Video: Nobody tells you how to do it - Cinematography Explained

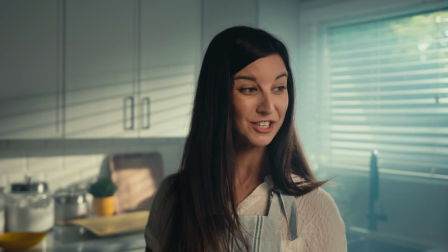Okay, what do you see here? Exactly, depth. I try to find the depth as a DP.
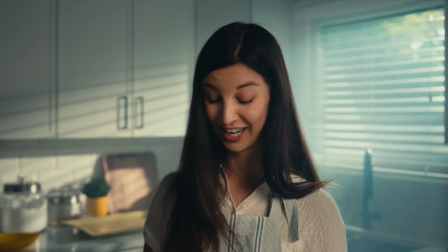My base is create the composition that looks more 3D dimensional than 2D dimensional, yeah? You just try to find the base, because all of the lighting, okay, it's good thing. And if you have enough tools to create really balance and most depth with all of this stuff, that's good. But if you can't, then you have a base at least, yeah. That's why the base is more important than anything else. If you have nice composition, then you can try to help yourself with lighting and emphasize this composition to the next level.
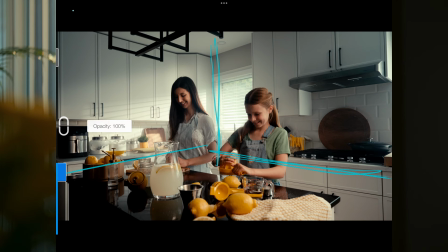Lines, as you can see, line here, here, there, everywhere, yeah. Second thing is motivation light, because my brain should immediately decide, okay, this is real thing or it's a fake, yeah. How my brain can understand this stuff? Easy. If we have a window, just 1 second, I clean this thing.
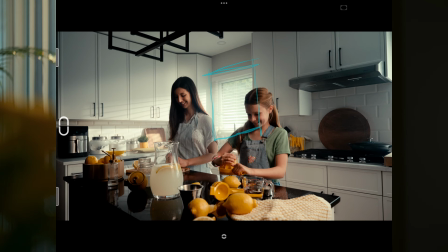We have a window that's supposed to be good motivation from start. And if we start thinking more depth, okay, maybe we have just not one, we maybe here somewhere we have another one, yeah.
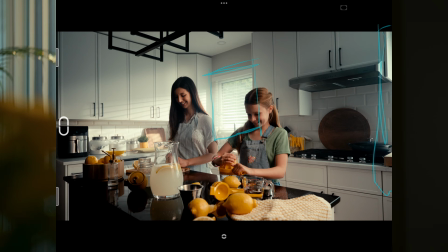And that's basically kitchen, that's a table, okay, window here, light go through the window, create here nice shapes. All of this stuff is just your brain. It's I'm just not thinking about as a DP right now, I'm just thinking about as a viewer, yeah. We have a window, we have a blinds, and obviously I know that if light go through the window, it creates some shapes on the like a wall and etc. Just a basic viewer point, yeah. Yeah, I'm understand, okay, this light can bounce around and might be create some like a key on them. Also shadow side, yeah. Okay, as a viewer, I'm not like thinking about shadows, yeah, too much. It's just more for DP, thinking about shadow, lighting, and etc. But as a main viewer, like a basic person, yeah, I just try to figure out my brain, thinking, oh, okay, that's realistic or not. We have a window, we have some slash here, yeah, okay, some props, nice color,
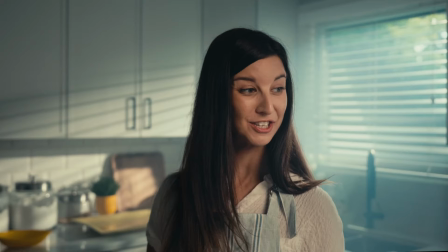good thing, okay, easy for me, yeah, easy for me.
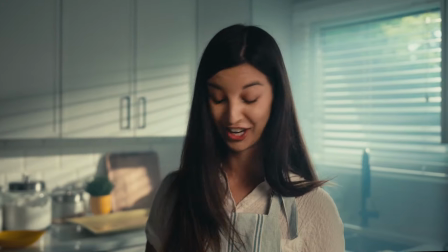But if we dive into the light scheme for this typical shot, then we figure out, okay, we have
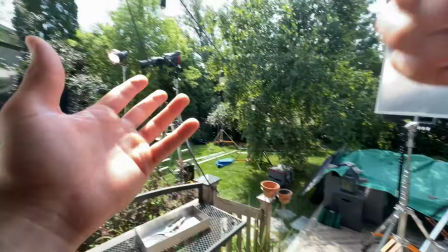600D with Fresnel right there, we have a 600D from other window,
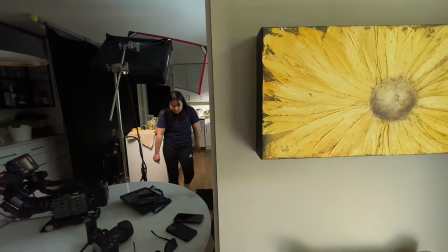we have a 1200D plus spotlight to make sure we have nice spot
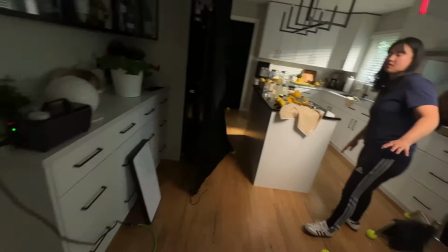thing shape on the wall. Yeah, that's kind of thing.
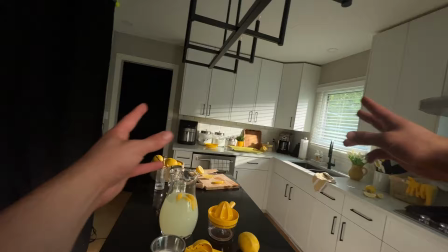And inside we have a T bar with 8 by solid to make sure we have a shadow side from this
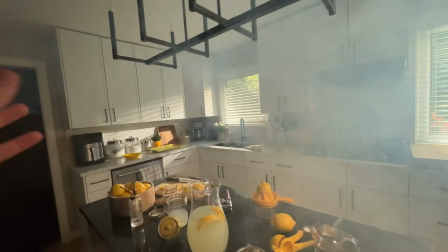perspective, yeah, from front of the camera live. And we have additional, I would say, just
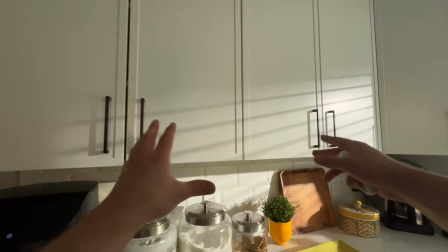in terms of commercial, yeah, if we put additional level inside,
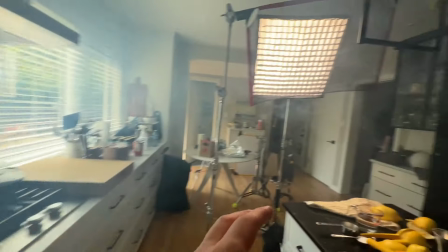just put the some
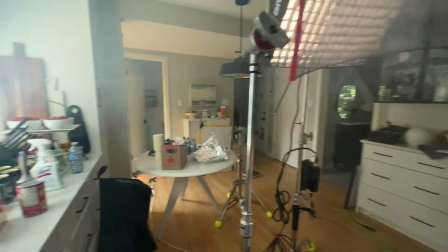F22c here and create more wraparound or something like that on even on a close-up and etc.
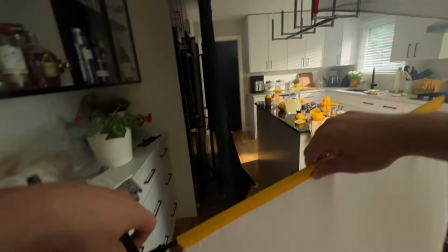That can help us a lot to bring the life to this shot.
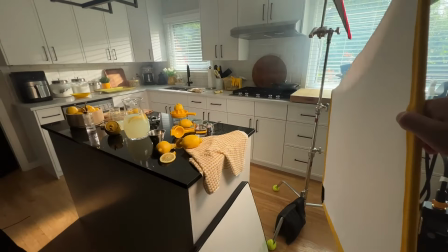But in terms of commercial, it looks like that, yeah.
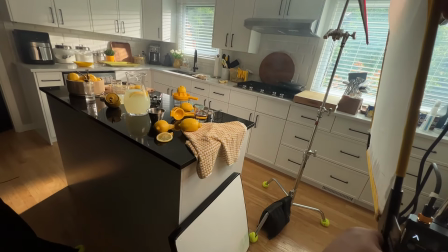And ideally you put some black material on the ceiling to be able to create more contrast.
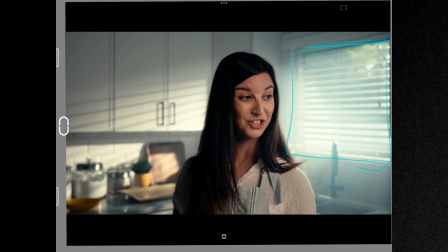What do you see here? First of all is the window, just a little bit harsh, a little bit, sorry about that. This window motivation for her wraparound.